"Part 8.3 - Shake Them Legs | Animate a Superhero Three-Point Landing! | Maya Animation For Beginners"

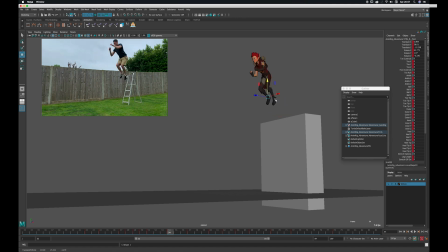So I'm trying to get that push off and trying to keep a bit of a straighter leg as we launch. I also want the feet to feel believable and physically correct. So I think that's feeling a bit better. Feel like that push off, I buy that.
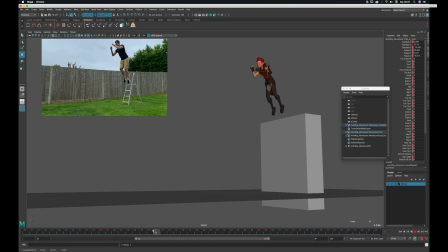So let's just scrub through that a few times and see how that's feeling. So just small adjustments now. I'm just looking at the path of that leg and I'm just noticing the knee and how quickly that knee moves and the angle of the thigh,
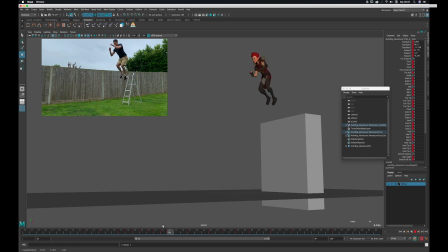the upper leg. And I just noticed that upper leg, the angles it creates, it's quite vertical now. And as it moves toward being horizontal at the top of the jump,
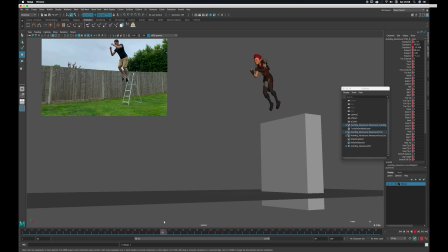I think we could push that, the speed it gets to being, I know it's not horizontal, let's say 45 degrees, but let's just push that so it goes here a little higher, a little quicker, just so it's leading the other leg. You may think, what's the point of that?
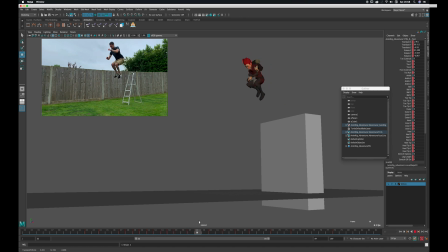It's such a small change, but these are the things that really make a difference in your animation. The fact that different parts of the body moving at different times are going to bring so much to the quality of your work.
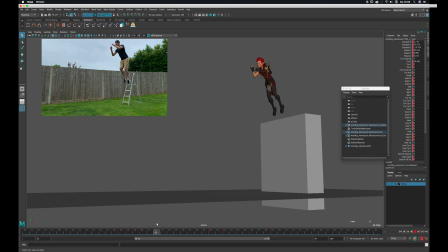So always look for having things move at different times. See if you can have different parts of the body lead and other bits follow. I'm just doing the similar thing to the left leg now, so it's nice if that knee actually raises higher than the one behind it,
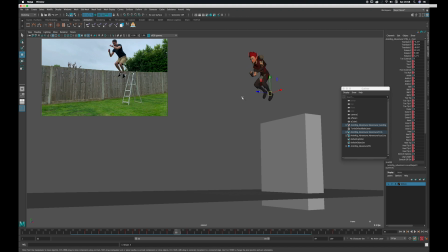just so you get contrast in silhouette and body parts. It's just having things move at different rates, make things look more interesting. So let's see how that works. Alright, so we've worked hard on the launch from the platform
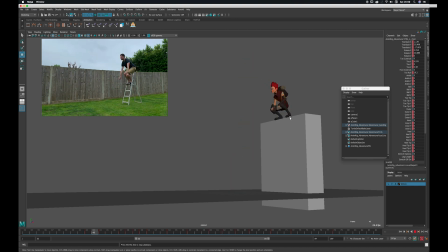and we've got those legs crunching up high at the top of the arc. We've got the right leg leading the left leg a little on that raise, and the left leg then catches up. And I think that's working pretty nicely. I really believe that push off from the platform now.
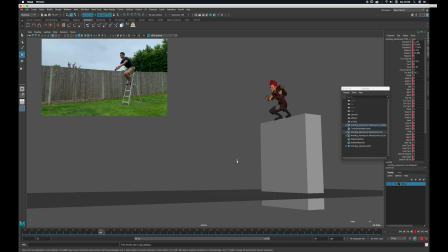So we've had a look at the legs and the hips leaving the block. Let's just have a look at what they do when we land at the bottom. So we've got some hyperextended legs again, which aren't quite working. They're a bit broken.
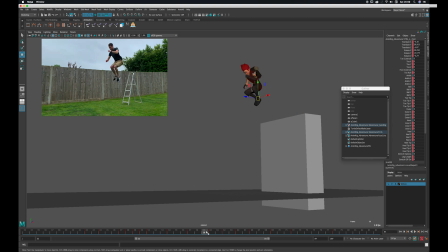I just want to check what our hips are doing and see what that up and down is doing when we actually do come to the ground. Do we get a nice cushion out of it?
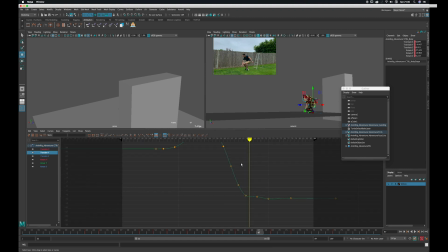So if I just have a look through, scrub through, comes down,
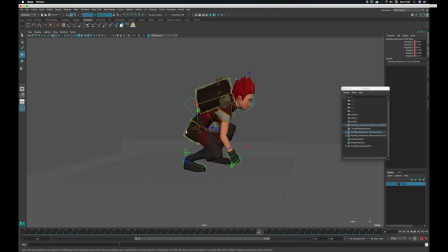he takes the weight of himself very soon and then he drops again. Is that what is happening in the reference? So he takes the weight.
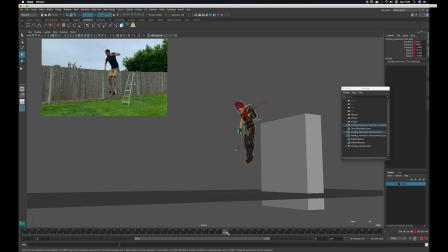Not really, I'd say the hips go down, they cushion, and then they come up again. So you can see that they're dropping, they cushion, and they come up again.
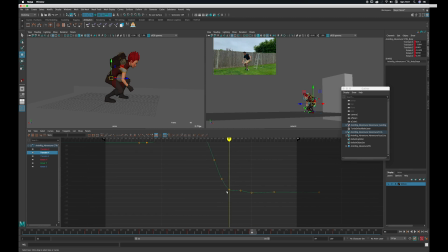He's just jumped a long way down. I want that to cushion, so I'm going to drop this lower. So it hits the ground and then cushions, the legs engage. You know, he supports the weight of himself. And then there's a little recovery just here.
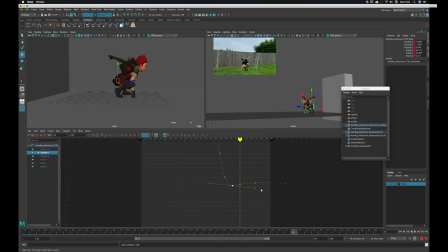It's a quick recovery, but you know, he's a strong guy. And then he just settles. What is it doing in the forward axes? Let's have a look at the translate.
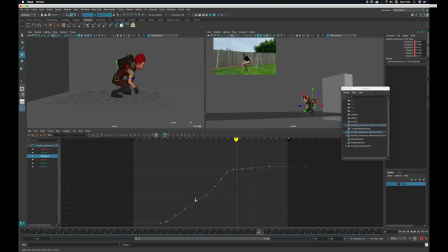So he settles himself. Maybe he should carry on forward a little bit there. So it looks like his forward momentum stops quite the energy sharply. So maybe we should just be taken out by the fact that it's stopping on the ground.
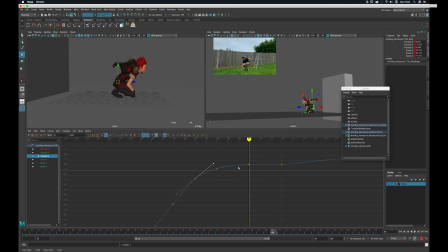You can just keep it moving forward, you know, slower than it was when he was jumping down. But if that momentum continues, it will feel all the better and the cleaner. You know, the more believable.
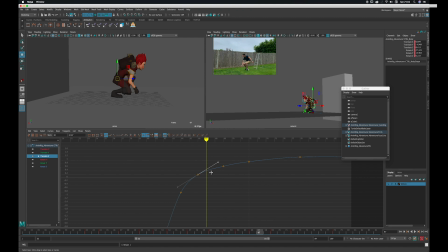Let's have a look at that again. You know what, let's do a play blast with the reference.
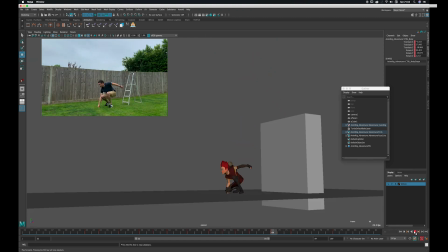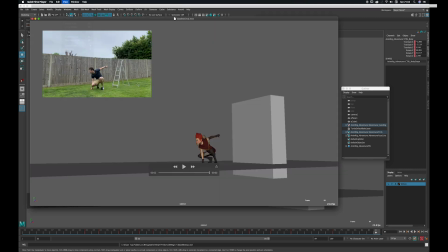Alright, we are getting there, aren't we? So let's just see what the body's doing on the whole. If I look at the hips and just track their path,
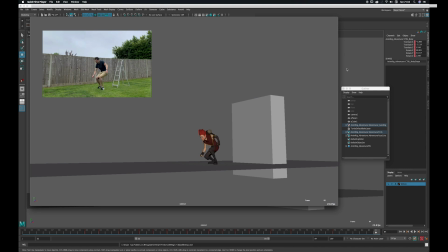and just checking against the reference, and I think actually we're missing the small bounce that happens at the end. The way our animation at the minute lands is a little bit more simple than what happens in the reference. In the reference, he lands and the hips do a little bounce. I think we should get that into our animation.
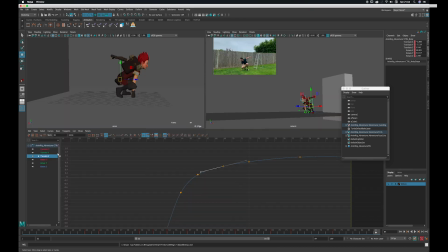So let's go ahead and do that. So we'll need to look at the Y translation. So let's check in the graph and see what's happening. So we can look at our curves here and see that the graph, the curve goes down and up. It doesn't have the down, up residual bounce that's in the reference. So let's start adding that in.
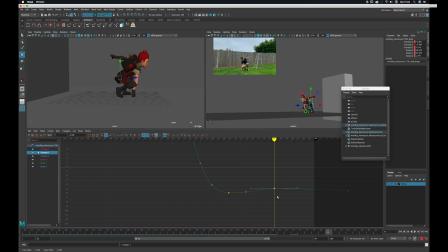So we'll need to add in another key somewhere, but I think I'll start just by moving that high point a little sooner than it was, which gives us time here. I'll just extend the timeline. It gives us time to add a new key, so I just added a new key.
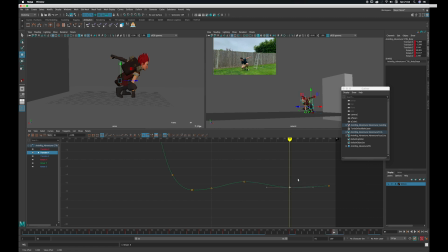I can just pull that down and kind of draw it in the curves, draw the up and down, at least to begin with. I'm just going to grab this last key and just put it on flat tangent, just so that the motion, when it gets to the end of the animation,
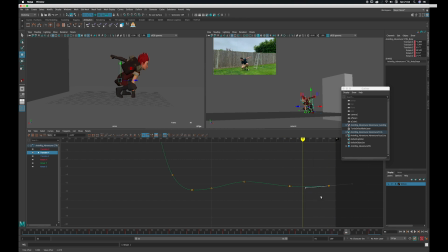reaches the settle in a smoother way. If it wasn't there like this, then it'll just stop and it'll feel a bit unnatural. So if we stick the last key on flat, it just helps us out and makes the animation finish more smoothly.
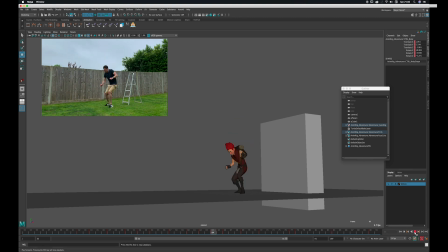So let's take a look at that. Oh, it's a little bit soft. A little bit soft on that bounce, isn't it? So let's speed that up.
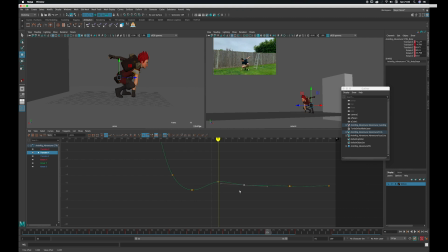So I'm just going to grab the curves and just draw it in basically. So if he rises sooner, like this, you can draw it in the curves.
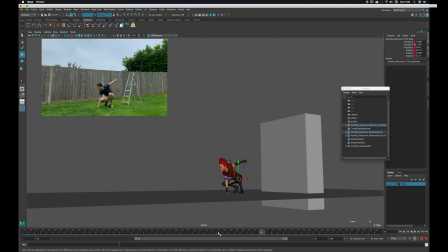Maybe just not quite as high, but you can adjust it quite easily. That's already feeling more like the reference, so a bit sharper, a bit quicker, a bit more ready for action.
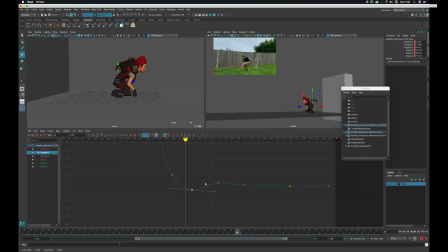Let's see.
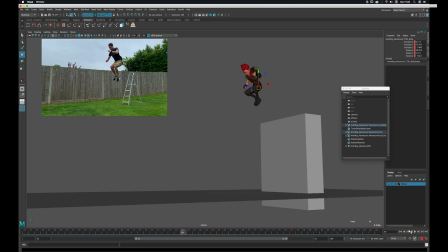I'm just thinking maybe it needs to happen a bit earlier, for a bit of a harder bounce. Just check against the reference. It's got a similar feeling to the reference now.
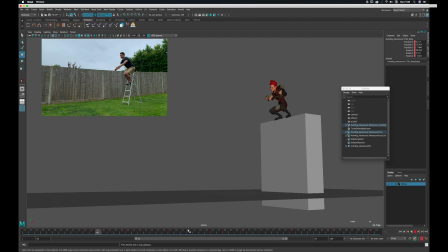But what else can we adjust? I'm just going to look at it a few times, see how we feel. The hips seem to have a slight drift or something at the end. right at the end here, they bounce out and then they're a bit soft coming down.
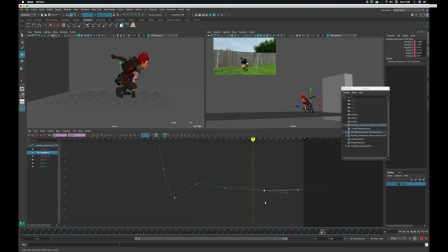I think we need to adjust the curves here, so let's have a look. Maybe it's just dropping down a bit too low, so let's raise these and just adjust these tangents for a smoother
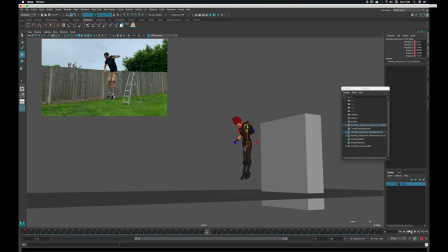down and up on those hips. Let's see what that did. Cool, that's feeling better. I'm just looking at the hips really and the relationship to the legs. It's broken the arm somewhat, but I'm just interested in getting that bounce, making it feel solid, making it feel like the reference, making him feel superhero.